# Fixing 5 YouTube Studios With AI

Most creators could make their filming space look instantly better with one simple change. Like Leah here, who went from this to this. I'll show you exactly what changed with Leah later on, but before we get to her, I want to show you 4 other creator spaces,
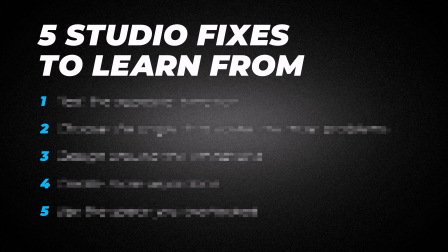0:13 all with different problems, and the one fix that made each one look way more pro. Let's start with Tom.
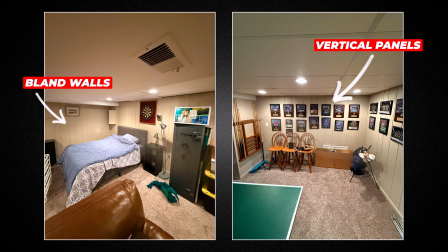0:18 Tom was turning his basement into a studio. Off-white walls, vertical wood panels, no windows, basically a blank canvas.
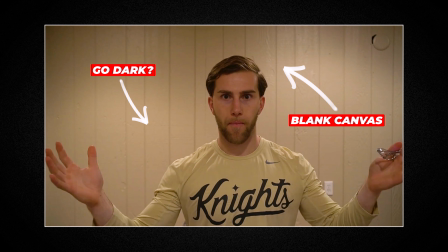0:26 The first idea was to go dark, but once that grey paint went on, I had concerns.
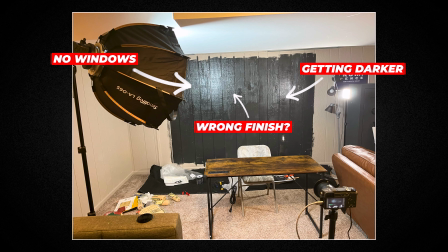0:30 We were already in a basement, and now we're making it even darker. So instead of feeling like a nice space to make content, it was gonna end up more like filming in a dungeon. So I wanted to see what would happen if we pushed it in a complete opposite direction. Bright, welcoming, and actually a nice place to sit and film.
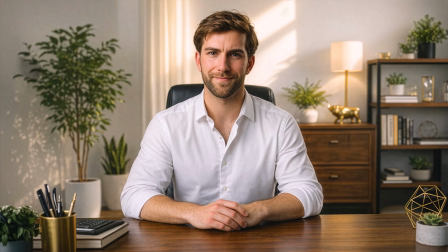0:46 And this is what came back. Now we've got this fresh, brighter, way more welcoming space. And yes, it's still the same basement, but by using lights to fake sunlight, suddenly it feels like a bright studio setup his audience would actually enjoy looking at.
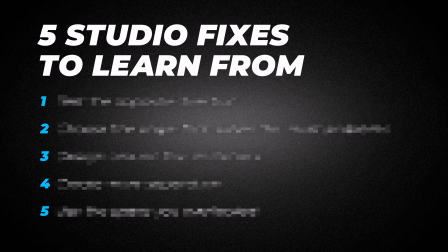1:00 So with Tom, the fix was simple. Don't lock yourself into the first idea. Test the opposite direction before you commit. Next up, we got Charlie.
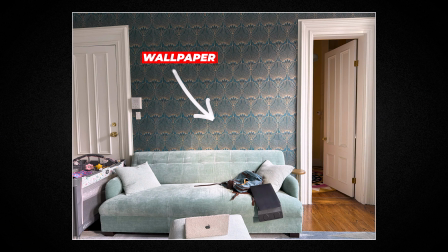1:09 He already had a beautiful room to work with. A fireplace, wallpaper, built-in bookcase, and these 2 big windows at the back.
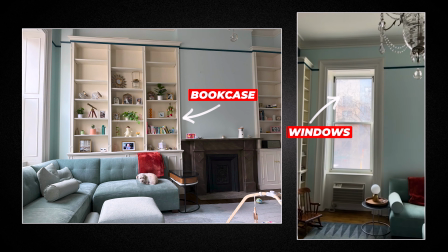1:16 But this was a temporary filming location, so he was only travelling with a couple of small lights, which meant finding the right camera placement was essential. The obvious move would be to film against the wallpaper, but that would feel so busy on camera. Or the bookcase, which, would cause issues on where to place the camera. So instead of choosing the prettiest wall, I wanted to find the angle that solved the most problems.
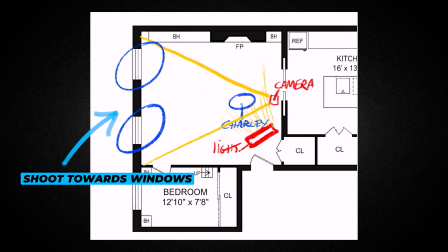1:37 And for me, it was shooting towards the windows. The idea was simple. Put Charlie between the windows and let the room do the work.
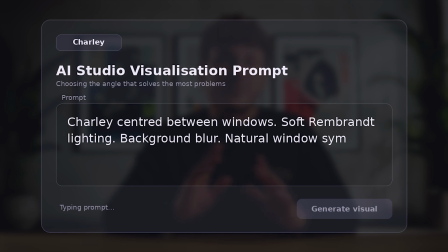1:44 And this is what came back.
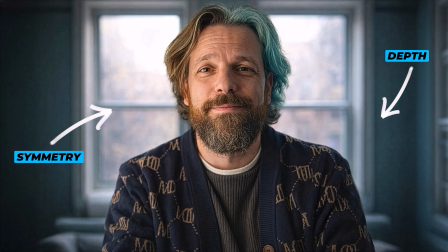1:46 Now we've got symmetry from the windows, depth in the background, and natural light doing a lot of the heavy lifting without needing loads of extra gear. The 2 lights can then be used to light Charlie properly, while the windows create that nice natural ambience in the background.
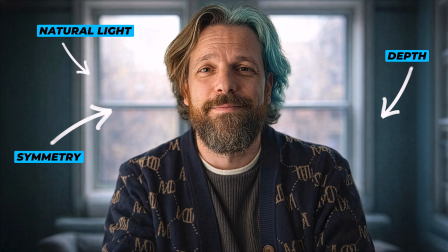2:00 No massive set build, no need for any furniture, just point the camera at the windows and let the room do the work.
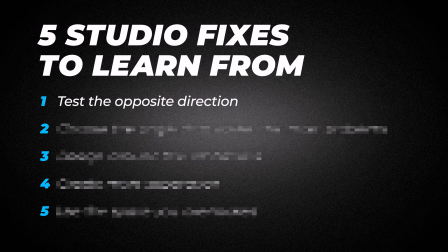2:07 So with Charlie, the fix was simple. Don't choose the prettiest wall, choose the angle that solves the most problems. Next up, we've got Chris, and he had probably the most relatable room out of all of them.
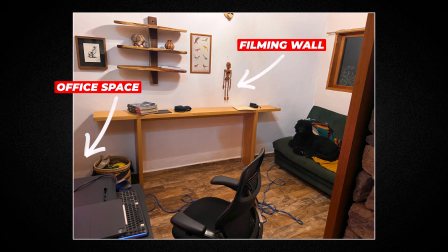2:18 It's a normal spare room trying to be an office, a filming space, and a guest bedroom all at the same time. So straight away, we've got limitations. The sofa bed still needs to be pulled out.
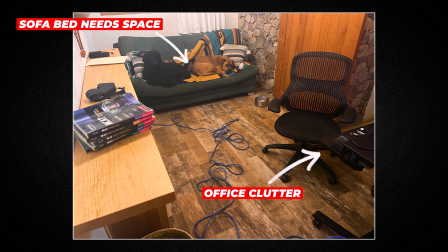2:28 The desk side would bring in all the office clutter into the shot. And the doorway, obviously that can't be a filming background. So really, the wall he was already thinking of using was the best option.
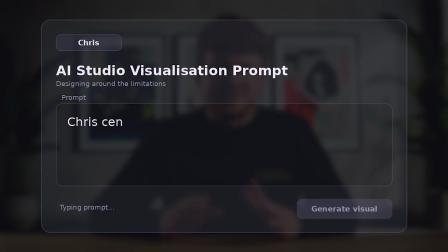2:38 But I wanted to see if we could still make that wall feel like a proper studio without pretending the room was bigger than it needed to be.
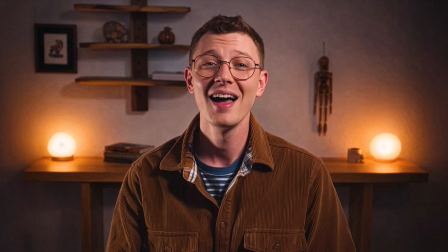2:44 And this is what came back. Now we've got a setup that actually feels warm and intentional. Chris is framed centrally, the shelves help balance the background, the poster behind his head is gone, and the lighting is much more controlled. We got soft light on his face, a bit of separation, and those warm practical lights in the background to give the room a bit of glow.
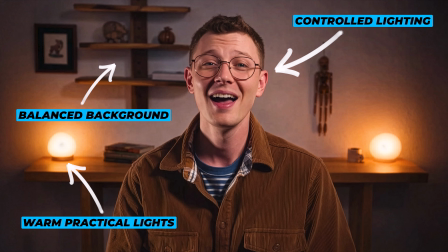3:03 And the best bit is, it's realistic. This room can still go back to being an office or guest bedroom whenever he's not filming.
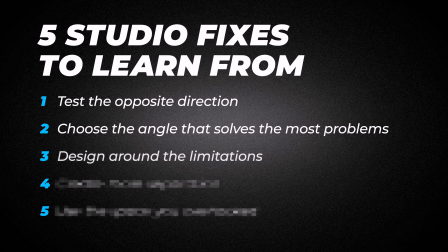3:10 So with Chris, the fix was simple. Don't fight limitations, design around them. Next up is Shay, and his original setup was holding back his video quality.
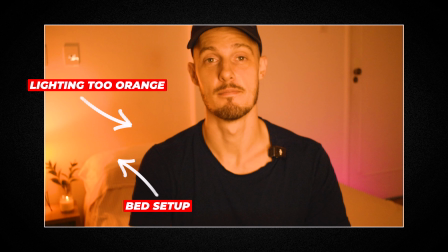3:19 He was sat on his bed, the lighting was all a bit orange, and the framing felt too cramped. And because of his niche, men's health and sex advice, the bedroom vibe could have worked, but not like this. Then he showed me another possible setup with this bookcase behind him, and straight away I thought, okay, there's something here, but it was all still feeling a bit too cramped.
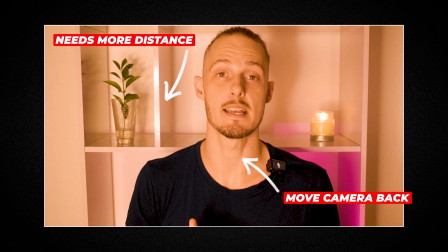3:38 He needed more distance from the wall, the camera needed to come back a bit, and because the light was so flat and central, the shelves were ending up almost as bright as him. So rather than getting layers of lighting, everything was just blending together. So I wanted to see what would happen if we created more separation. What if we move him away from the wall, pull the camera back, control the key light,
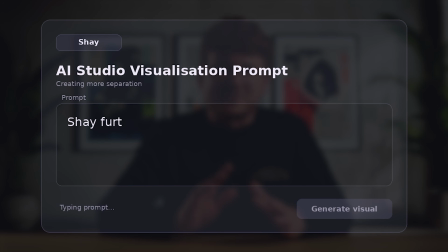3:58 add a pink rim light to match the colour theme he was already using, and give him some more shape against the background. And this is what came back.